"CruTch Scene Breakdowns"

Hello everyone, my name is Cesar Ramirez and today we are going to be breaking down the short film Crutch. First off, if you have not seen the film Crutch yet, I will be sure to leave a link up here as well as in the description. Also, if you haven't seen the making of Crutch, I will once again leave a link up here as well as in the description. So without further ado, let's get into it.
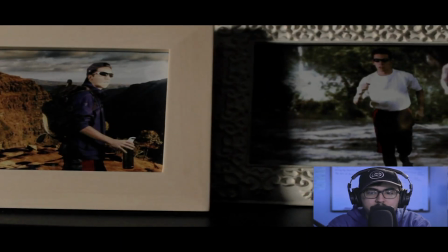(0:23)
So right off the bat, you'll notice that the film literally starts with a bang. And the reason I did this was because I wanted to quickly grab the audience's attention.
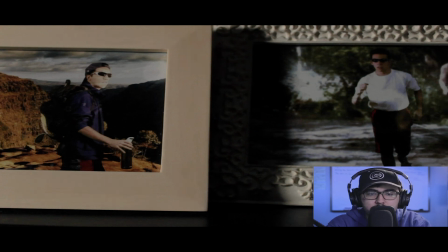(0:35)
And we start off right here as you could see these close-ups of all of these picture frames.
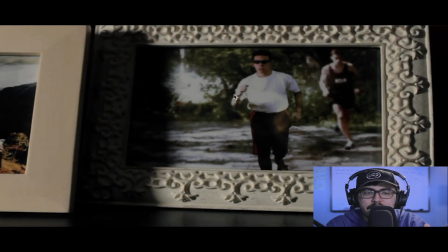(0:43)
And you'll notice that the camera is gradually sliding from left to right.
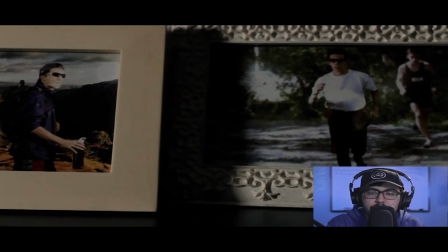(0:48)
You could see this sliding right here is because we're going on a journey of Christian's life.
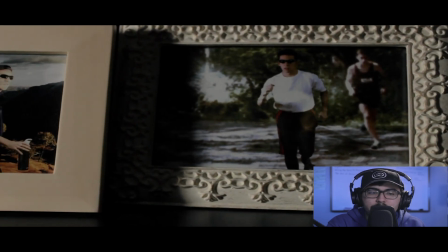(0:54)
And it's a journey that involves him being in a lot of sports.
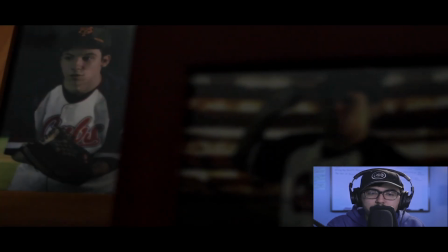(0:57)
So we see him hiking, we see him running, we have him playing baseball, and then right here with him playing soccer,
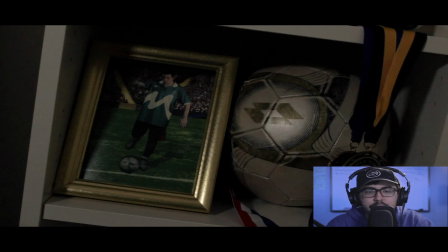(1:06)
the first thing you'll notice is that the camera is tilted and this is what's known as an oblique angle and this is what shows that something is off balance, off kiltered and this is of course shown when we realize that Christian is not able to do these sports anymore. but we also see here
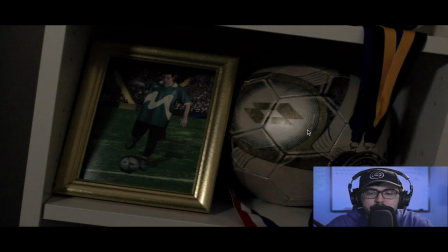(1:26)
with him playing soccer we see these medals just right here off to the side and it shows that Christian was not only a high school athlete but he
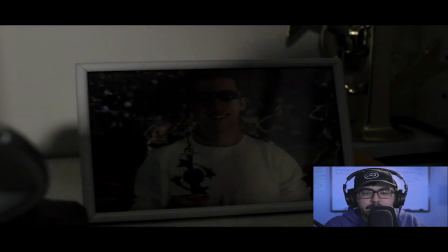(1:37)
was a great high school athlete and another image of him a close-up of him holding a trophy and then there's a trophy right here in the background and some other
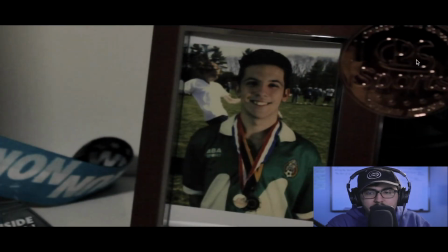(1:48)
accolades that are shown right here we have these medals and
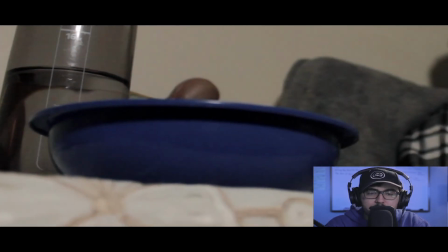(1:54)
the next shot in particular so right here we have the introduction
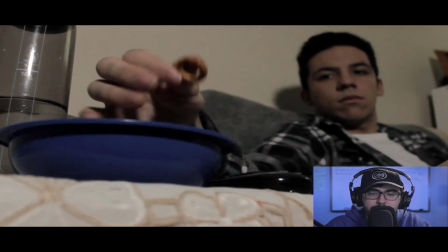(1:59)
of christian and if we back up just a bit you'll notice that there's this
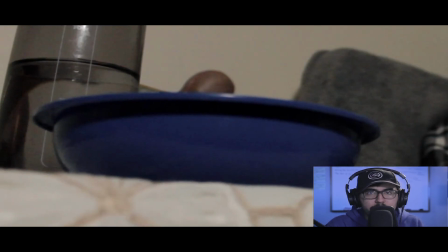(2:04)
extreme close-up of this bowl and you'll notice that the color of it is blue just like in choices the color blue is to resemble sadness and isolation we realize that Christian is not happy with his current state
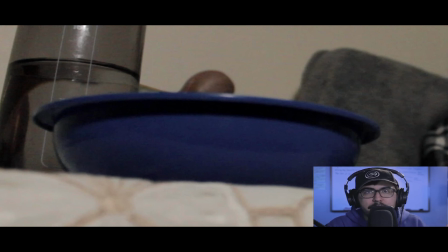(2:20)
because as we know later on we find out that it is because he is in crutches and
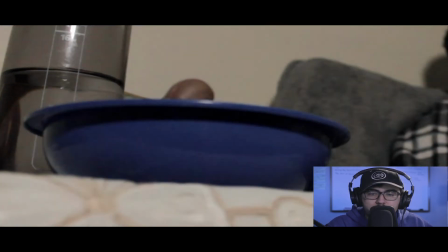(2:25)
he's unable to compete and again like the camera angle here it
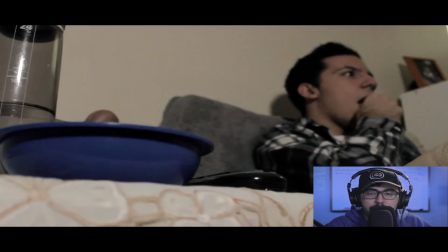(2:30)
was a zoom out to show the introduction of Christian not really looking
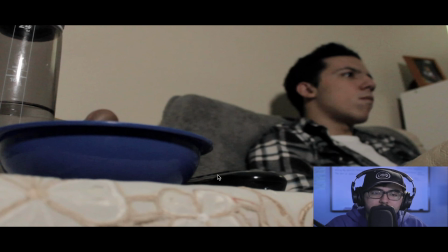(2:35)
too excited and something I want to point out here is this water bottle you'll notice that it's like a quarter full and it resembles christian's life being empty without the use of sports in his life but also when he was in that accident it also killed
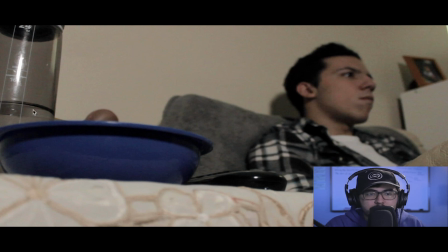(2:55)
an important person in his life his mother you know it's just a way to just show and not tell and that was something i was really trying to do with this film the whole show don't tell and how do i tell a story without dialogue without like any voiceover like just with visuals so if we continue on right
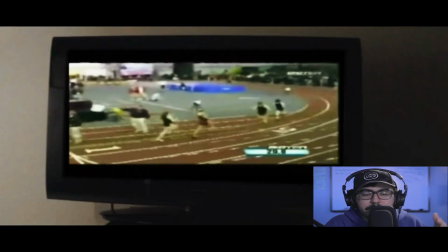(3:14)
here again we have the close-up of the tv and the footage of the girls running and i superimposed this on the tv because the tv wasn't actually plugged into anything so that's why i put
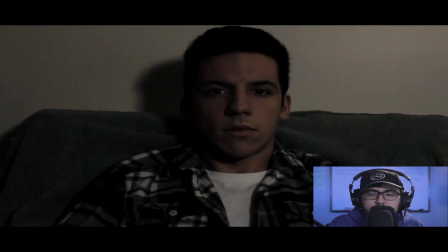(3:26)
it later in post and this shot right here you'll notice that one there's a quick slide in on
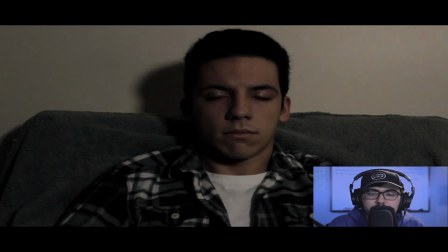(3:35)
christian but you'll also notice that the lighting is changing from dark to white dark to light and
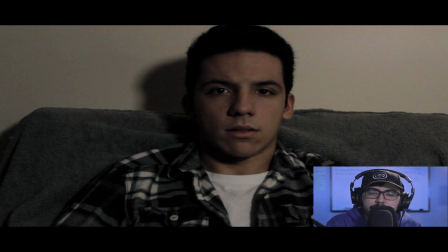(3:43)
uh that wasn't like on accident because what we did was we wanted to simulate uh the lighting from the tv just hitting christian's face and affecting the environment around him so we had one of our crew members uh start dimming one of our led lights on and off on and
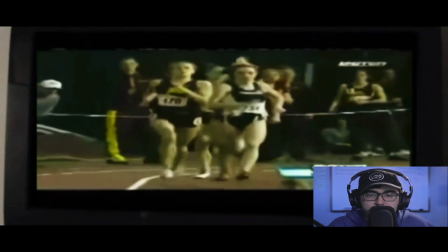(4:00)
off and right here we have a close-up of the runners
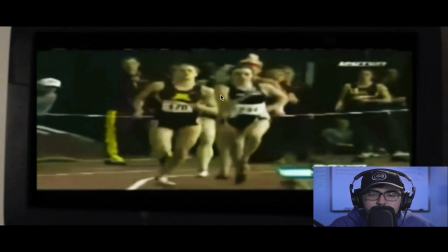(4:06)
you could see them right here they're actually running towards the camera and
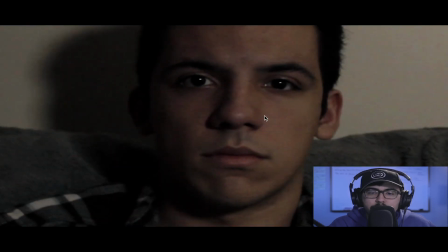(4:11)
right here of course we get closer on Christian's face again not really looking too
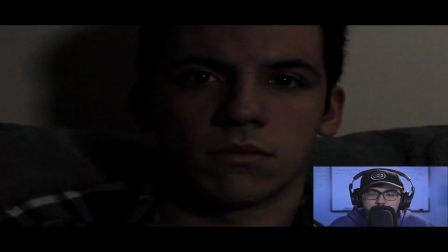(4:16)
amused with what he's seeing he's sort of shaking his head again the lighting is
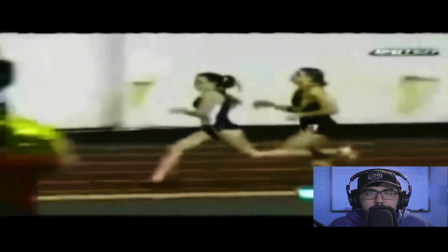(4:21)
changing as well and then we have the close-up of the runners and we have this extreme
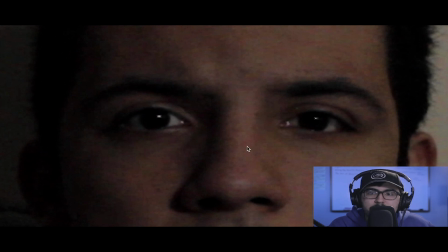(4:26)
close-up of Christian's eyes just kind of glazing over the TV and he's just watching this and it's just it's just
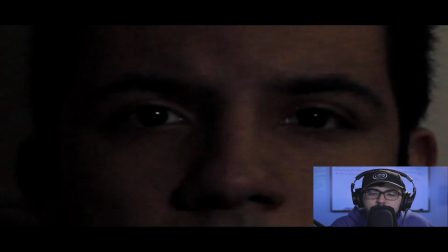(4:36)
reminding him that he's not able to do this anymore until finally he just puts his
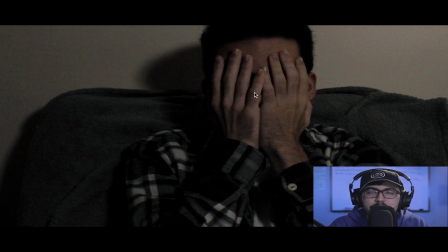(4:41)
hands over his face and just literally like hiding himself from watching TV and we see again the lighting is changing from the TV screen
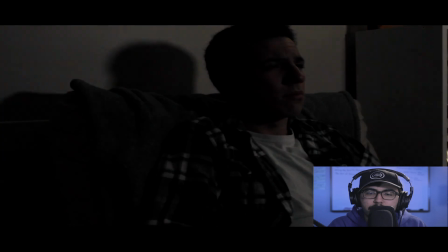(4:51)
he's really just unhappy with what he's seeing and then we see him trying
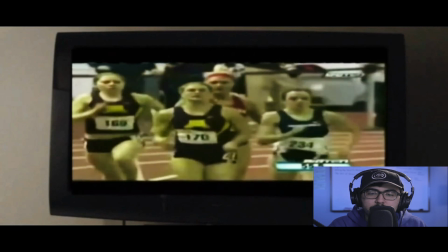(4:56)
to struggle to get like his crutches and then when we see right here
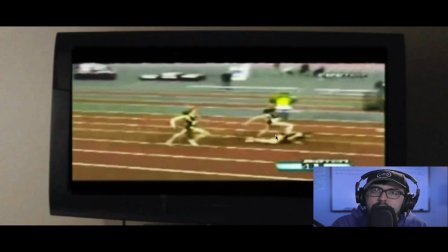(5:03)
the one of the runners falls and the announcer mentions that oh the runner has fallen but she has she quickly got back up but that's going to cost her luckily she wasn't injured
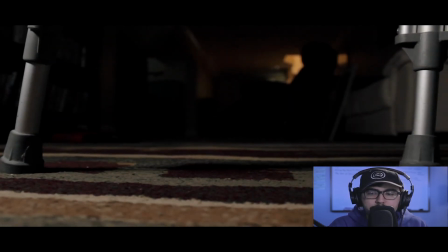(5:16)
and when that happens boom boom we have these two crutches
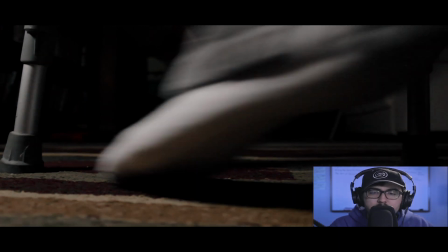(5:21)
fall into the frame that's when you realize that's the reason why he's upset because he
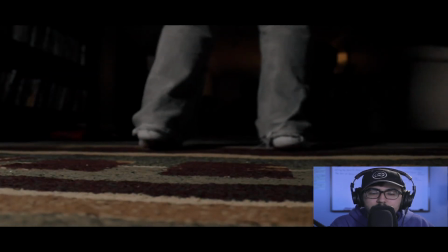(5:27)
is in crutches and he goes off screen and then again
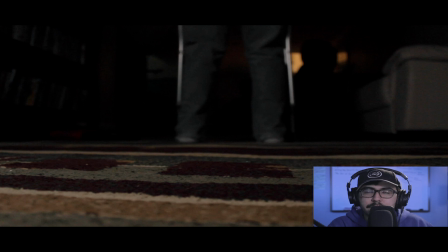(5:33)
we hear that announcer you know luckily she wasn't injured which is almost ironic because in this case we see Christian who is injured next we cut to the title
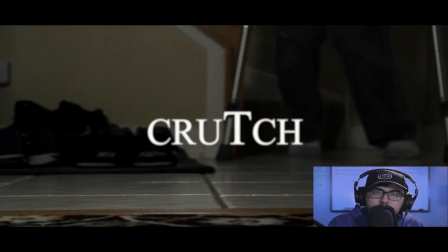(5:44)
screen you'll notice right here uh just like with choices um I also wanted to do something with like the actual letters of the name and you'll see that all of the letters here are capitalized but you'll notice that the t
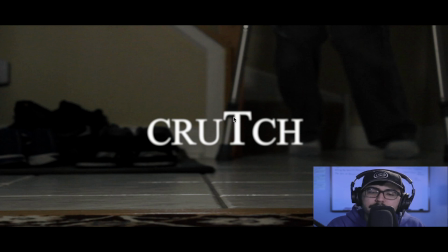(5:58)
is slightly bigger than the other letters and the reason is because for me the t it actually does look like like a crutch i wanted to have it stand out and just make the entire title seem a bit off-kiltered and off-balance something i also want to point out is like to
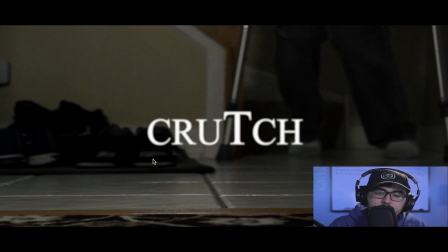(6:15)
the left here we see like these hills of shoes and this is to not only show you know like the usage that christian uses his shoes when he was hiking when he was running playing soccer baseball all that stuff but it's also a foreshadow because again it's a hill of shoes so again
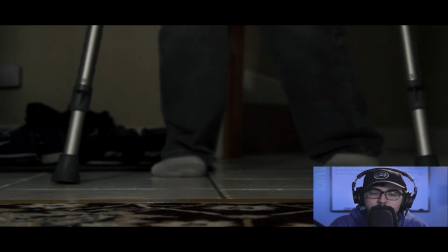(6:32)
we have this close-up of christian not looking where he's going then boom an extreme close-up
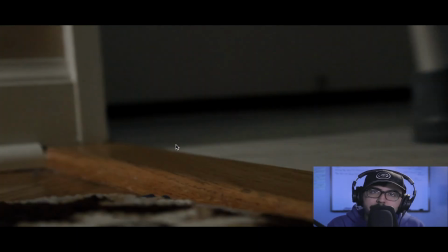(6:37)
of the bump again in a very oblique angle because we see
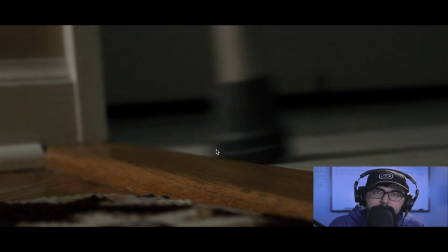(6:42)
that this crutch is going to hit this bump causing Christian to fall down
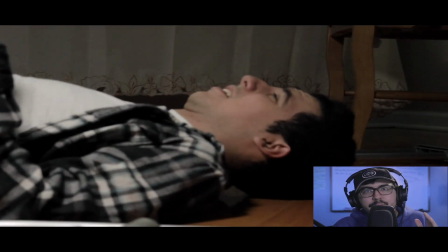(6:46)
to the ground and for me again this is foreshadowing the big climax that Christian is going to face falling down the hill and having to climb up and then we see him on the ground
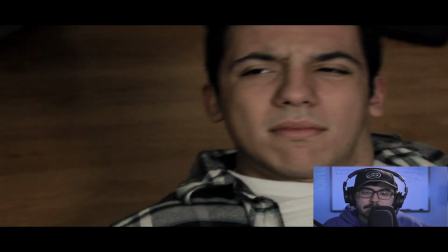(7:02)
and then he finally looks up and he sees the shrine and we can
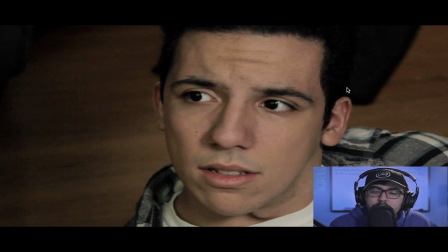(7:08)
see right here just his face just looking at this shrine this close-up of him
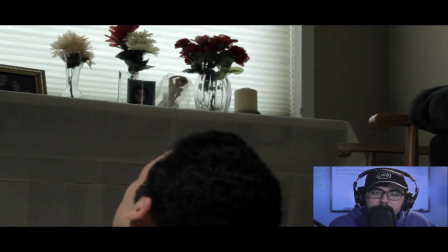(7:14)
looking very defeated and again right here we see that shrine and there's that little
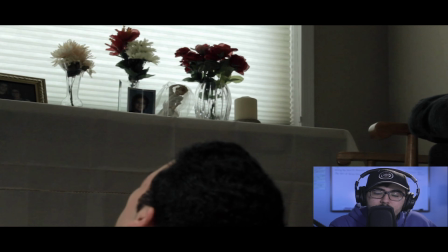(7:20)
rise to reveal the shrine and we
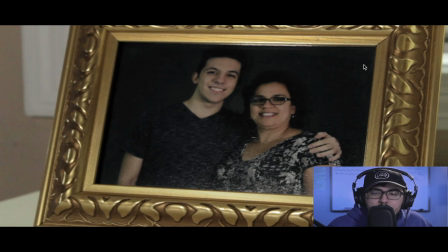(7:27)
can then cut to the close-ups of the pictures again showing not telling for me the reason why i went with pictures is because you know there's that old saying a picture